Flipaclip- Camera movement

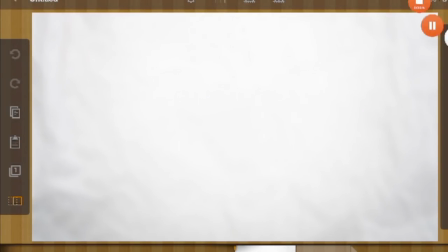Hey guys, it's your boy True. You guys have been asking for animation tutorials for so freaking long, so I figured there's no better time than for me to do it right here, right now, for all of you guys. Link to all the awesome music that I use in this tutorial will be in the description.
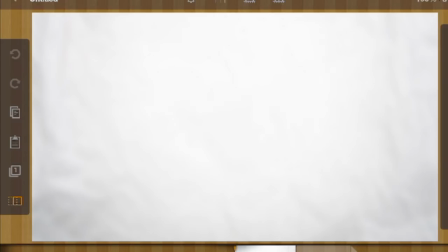Be sure to give this video a thumbs up so I know that you want to see more tutorials, and without further ado, let's just jump right into this animation tutorial. Today we're going to be covering a few things actually. I'd like to cover how do you make your backgrounds move in animation,
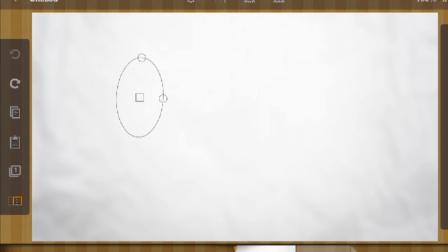as well as how do you make your character design flow with the background. Also, various other topics really.
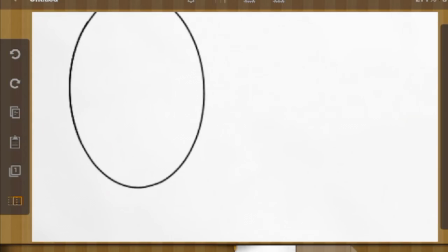For this tutorial I am using the older version of Flipaclip because I downloaded the new version and it just wasn't good to me at all. So yeah, you don't need Flipaclip for this tutorial. This is pretty much basic things.
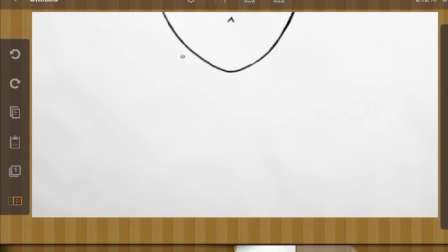For most of my characters, I already have pre-designed heads, so that's easy. Start by sketching out the first frame of your character's body. Like so.
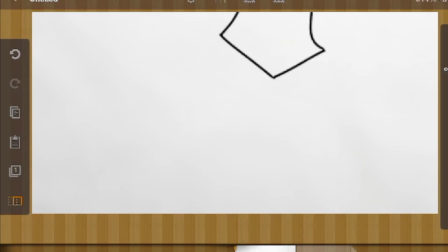Okay, a tip is not to have your character wear clothing that is too complicated to figure out,
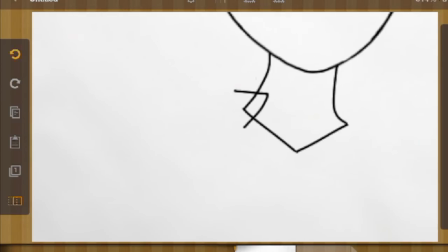but still make their clothing interesting. So my main character, True, has like a bluish trench coat slash pea coat looking thing.
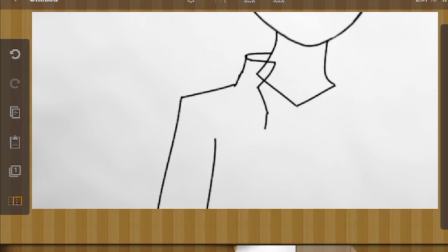I feel like it separates him from a few of the other characters that are already in the series while keeping a nice and simple character design.
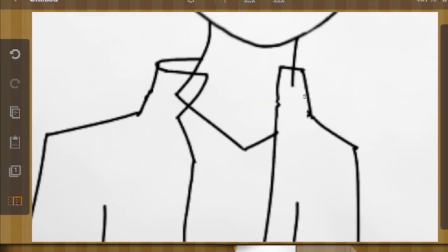What I notice is a lot of animators like to overcomplicate their character design and then it takes them long to animate,
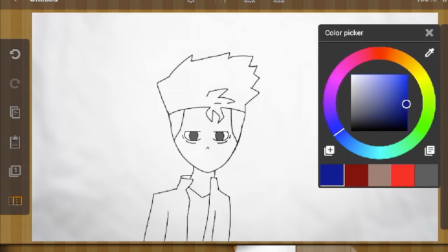which is like, I know animation takes a long time, but you actually hear that a lot.
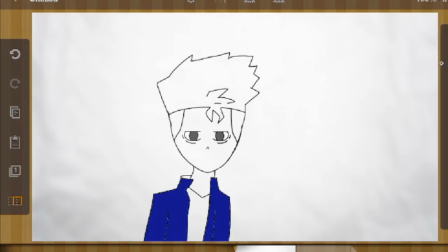People like, oh, it takes me just forever to animate something that's 3 seconds, and I'm like, I understand, but your character design is like just way too much.
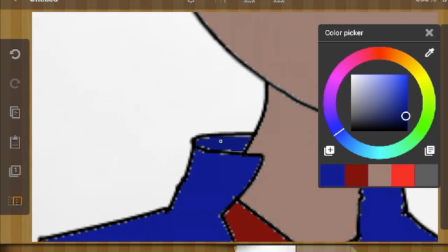And you don't want to like just violate the audience's eyes.
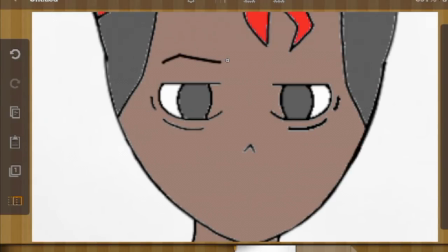At the same time, you want to give them something special to look at and something that you don't mind drawing over and over again.
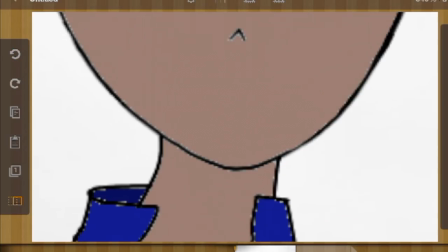Because a big part of animation is drawing the same thing over and over again, just in a different position.
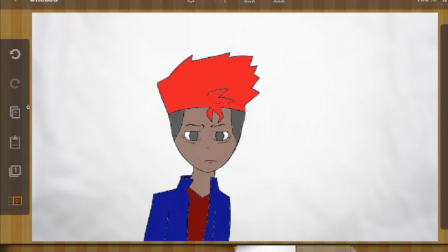And if you're having a main character in a series or something,
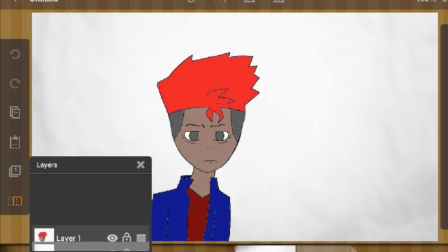or in just a storytime video or something, you need that character to be simple yet interesting.
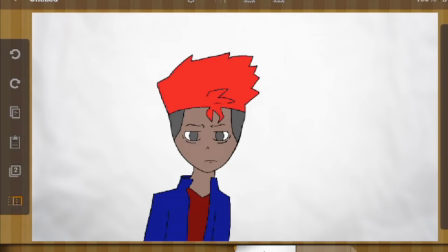You want that character to stick, you know, you want people to stick around for the video.
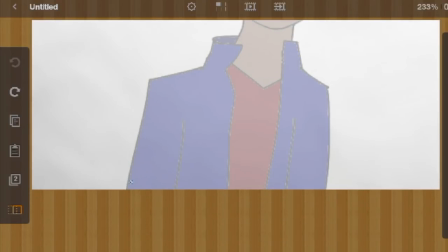So you don't want to depend on straight edge tools too much, but you do want to use them to your advantage. I struggle with that a lot. When I first started, I'd use straight edge tools for everything, and people were like, dude, this don't do that, that sucks.
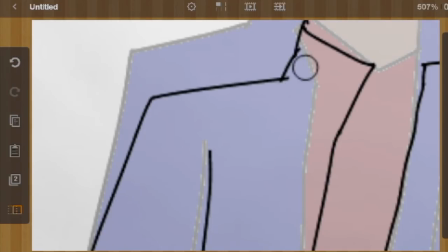And I'm like, okay, well, I'm a better animator now. Now I know better than to do that.
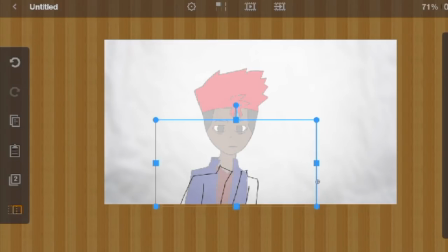So what we're doing here is we're drawing the jacket over again, since, you know,
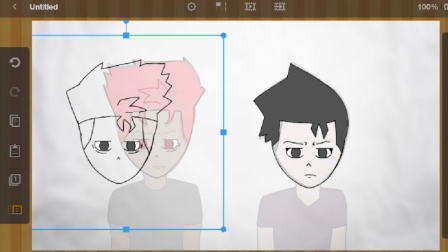when you're doing a character, you don't want presets for clothes because they're supposed to flow.
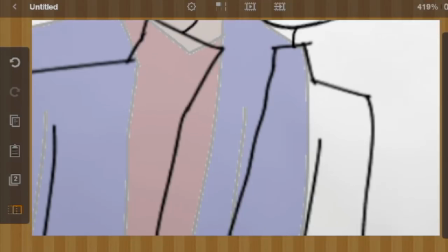Presets for heads are good. You know, they keep the animation clean and they keep the animation nice and consistent, which is very, very important.
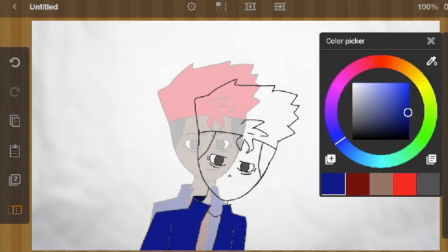So what I'll do is I'll draw the design of a character's head like months or even weeks in advance,
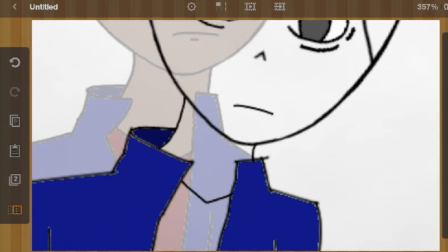and I'll save it in an old project, and whenever I want to create that character again,
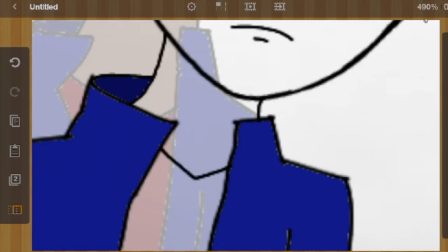I'll just copy their head, pull it up in a new project, and then just only thing you have to worry about is their body.
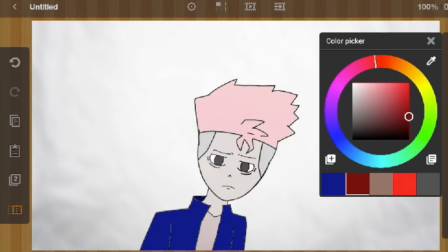And you want to make sure that that head fits on that body nicely.
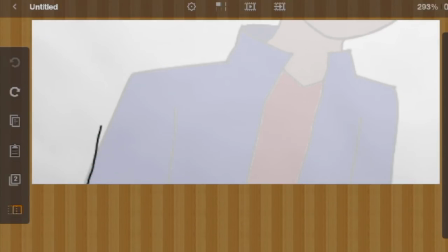It's going to become very, very clear that you're not drawing the head over and over again, which I don't think that many people will care, but still.
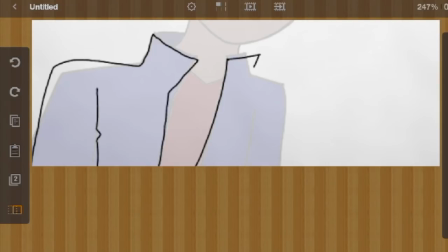And you want to make sure those clothes stay consistent. So you want to make sure they stay consistent in color, size, shape.
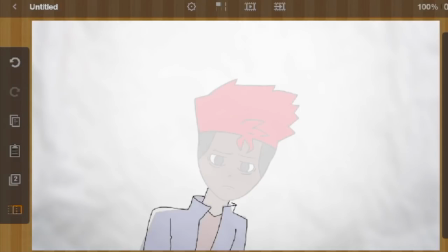And while you can repeat this pattern with the head, it's good sometimes to just redraw the head.
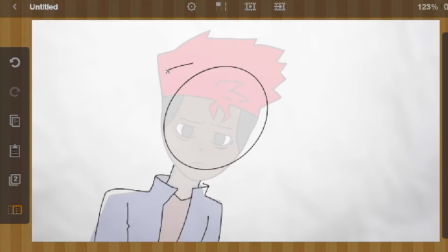It just helps animations flow better, and it stops your animations from being so stiff, you know, to just redraw the head.
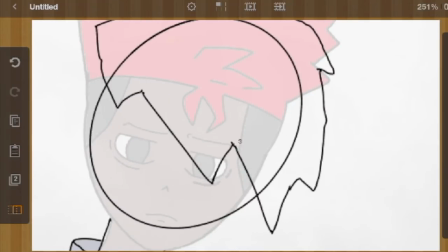It flows like just so well. So you can add an in-between in there of you just redrawing the head.
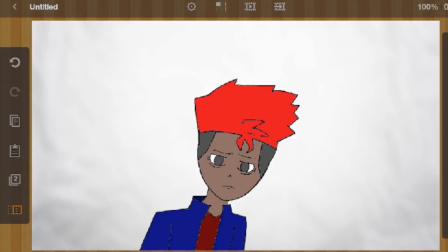I know a lot of people might say, Deshante, I noticed that you just added your character's shoulders going up a little bit.
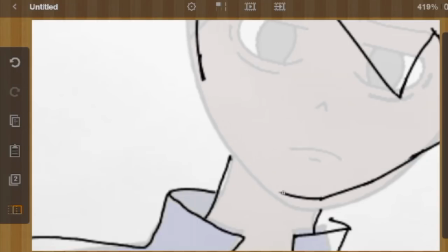And if you ask me why I did that, I probably couldn't give you a good answer other than the fact that it just felt right.